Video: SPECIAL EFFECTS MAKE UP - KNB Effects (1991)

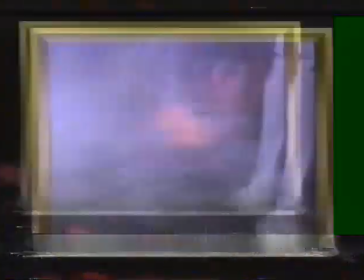4:07 Night Angel, which as far as I understand name has been changed now to Deliver Us from Evil,
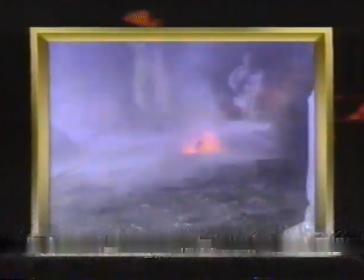4:13 directed by Dominique Girard, who I'd worked with on Halloween 5. We did Night Angel first.
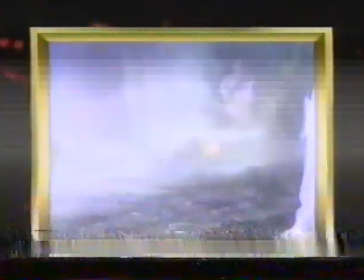4:19 There's a sequence where this demon is born,
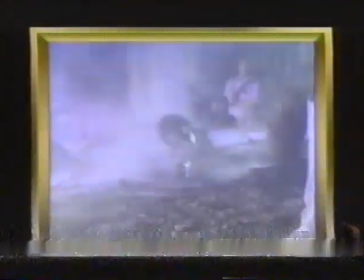4:23 and she takes the shape of a female, so they built this strange set where she was able to climb out of a hole in the ground.
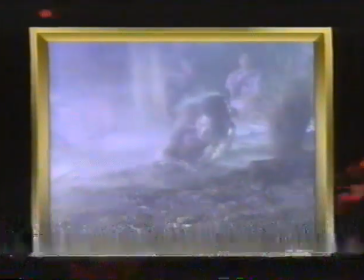4:30 We covered her entire body. She had a hand prosthetic on.
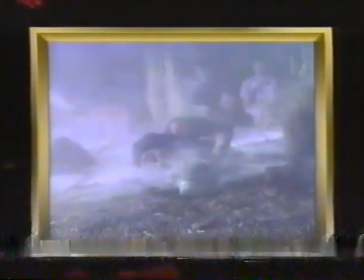4:34 We covered her entire body with pieces of latex and hot melt vinyl to simulate a translucent kind of skin,
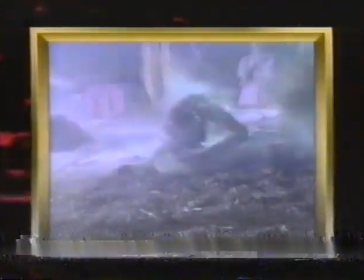4:41 like she's shedding her skin, and underneath is this beautiful female.
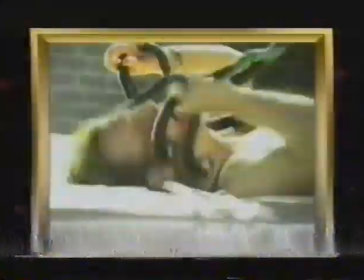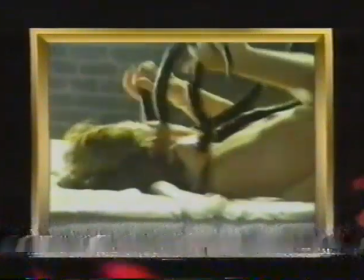4:52 All right, what we have here is
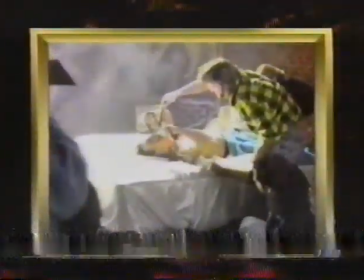4:58 There's another sequence in the same film where one of the characters is in bed with his girlfriend, and he turns around and
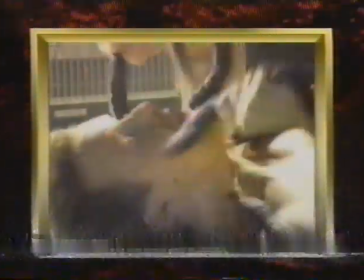5:07 suddenly she has transformed into Lilith, this evil character,
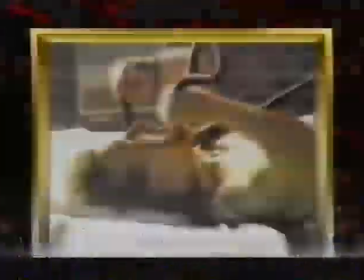5:12 and all these snakes shoot out of her mouth and bite onto this guy's face.
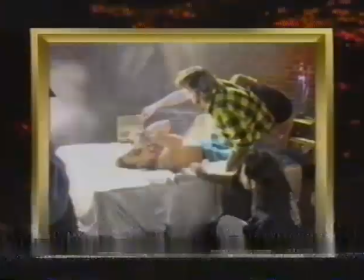5:17 So Bob designed a makeup which were several prosthetics so that we could actually
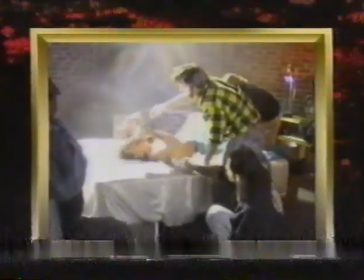5:27 be able to attach some fake snakes onto the guy's face, and he could pull them and the skin would stretch.
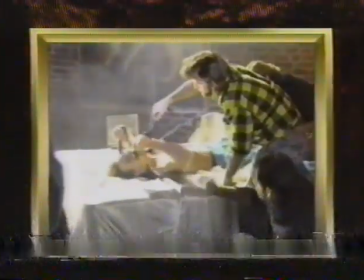5:32 It looked like they were actually biting into his face. This was a very tricky sequence because there were a lot of camera tricks involved.
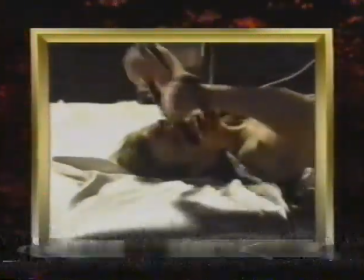5:40 We did a lot of reverse photography where you put the snake on his face, roll the cameras and pull it off,
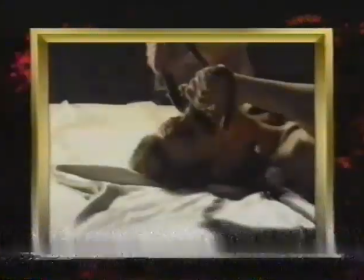5:46 and then when they flip the film backwards, the thing looks like it's coming down to bite him on the face.
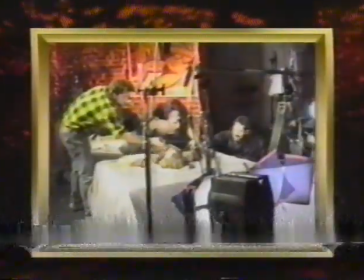5:53 Please. Okay, look out. Action.
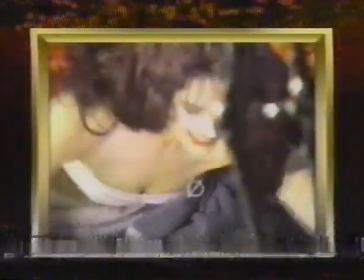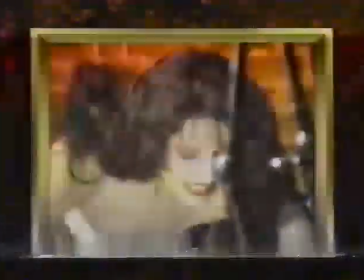6:04 And cut.
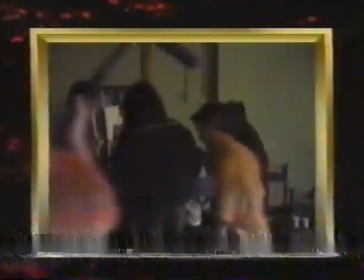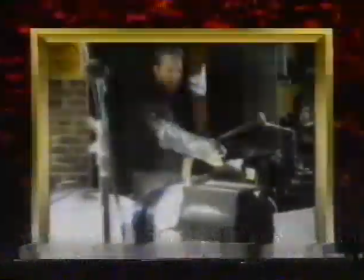6:13 We also had
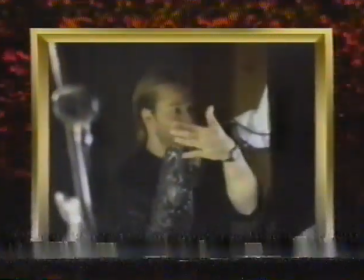6:17 oversized hand puppets that were like snakes that we could do lunges at the camera with to intercut.
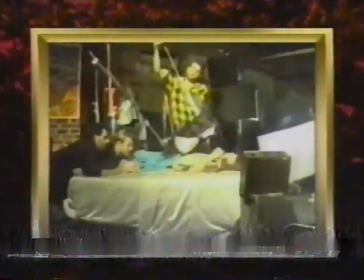6:25 We also did a dummy head of Lilith, which we could actually shoot the snakes out of her mouth.
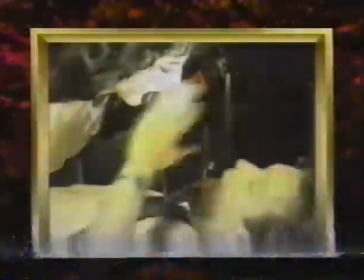6:34 And action. Snake. Good.
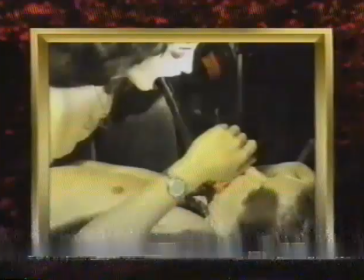6:38 Got it. Yeah. Reading it right. Okay. Choose up.
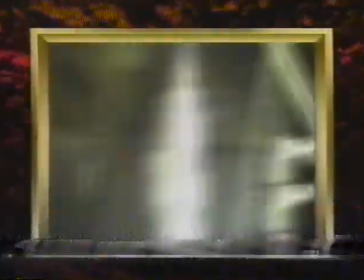6:46 Yeah, don't you remember about the opening act? Let's go. Settle and roll camera.
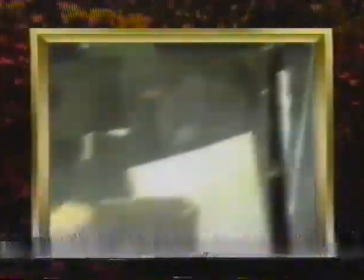6:52 Roll it. Action. Your hand, yeah, the hand.
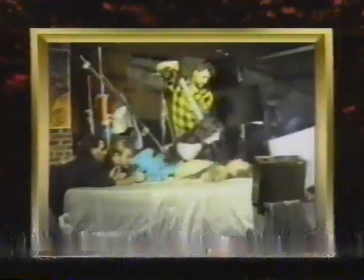6:56 And snake. Okay, good. Again, the snake. And the other hand.
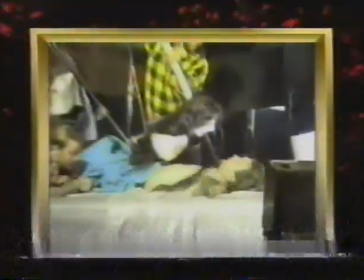7:02 And snake. That's good. Again.
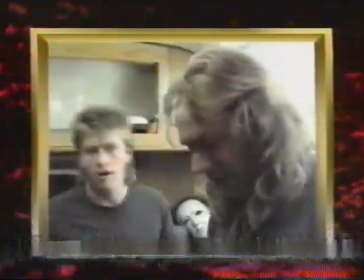7:06 And This is Mark Matry and I applying Michael Myers' hand appliances.
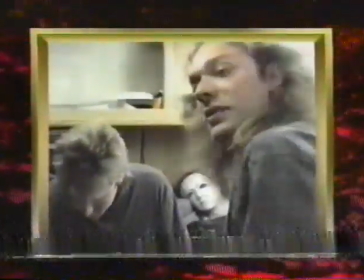7:11 Michael Myers, the shape was played by Don Shanks, a local Utah stuntman.
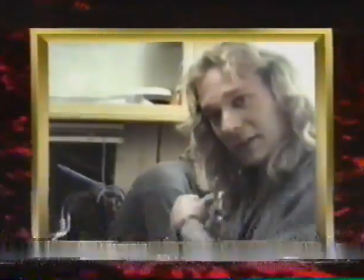7:18 Every time that we saw the shape,
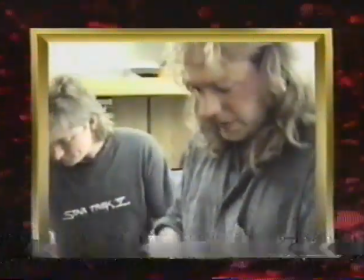7:20 he had burned back of the hand appliances on to maintain continuity from the other films.
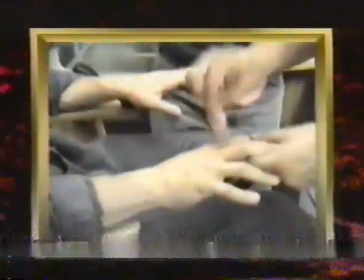7:27 The other films, he was burned in the end of part 2, and he's been shot about 50,000 times, stuff like that.
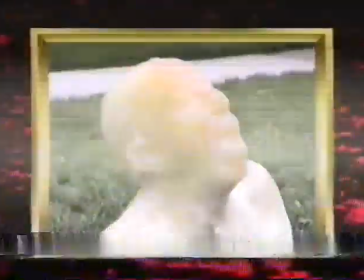7:34 Anyway, with Dominique, he always wanted to see tests. So what we did was we had an extra head.
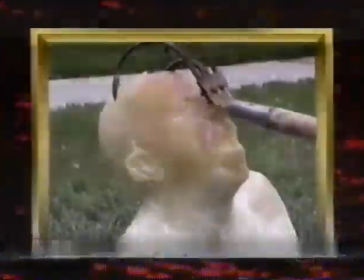7:39 We have a couple tests here. You can see some they don't work quite well, other times they do. The blood tubing here is hooked on the instrument.
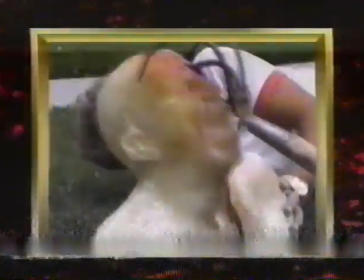7:46 As the instrument goes in, the blood is pumped, and it looks like it's coming out of the fake head when it's actually coming out of the instrument itself.
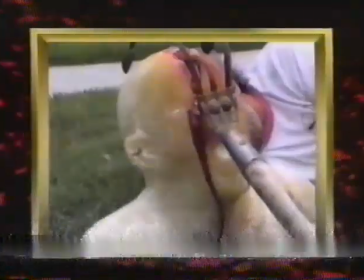7:56 This was by the time we got it to this 4th test,
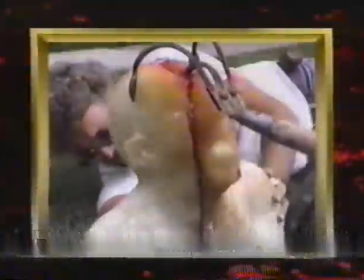7:59 we figured that we were pretty happy with it and got it to the point where the director saw it and was very pleased. And there it is, the art of terror, as described by the KNB special effects crew.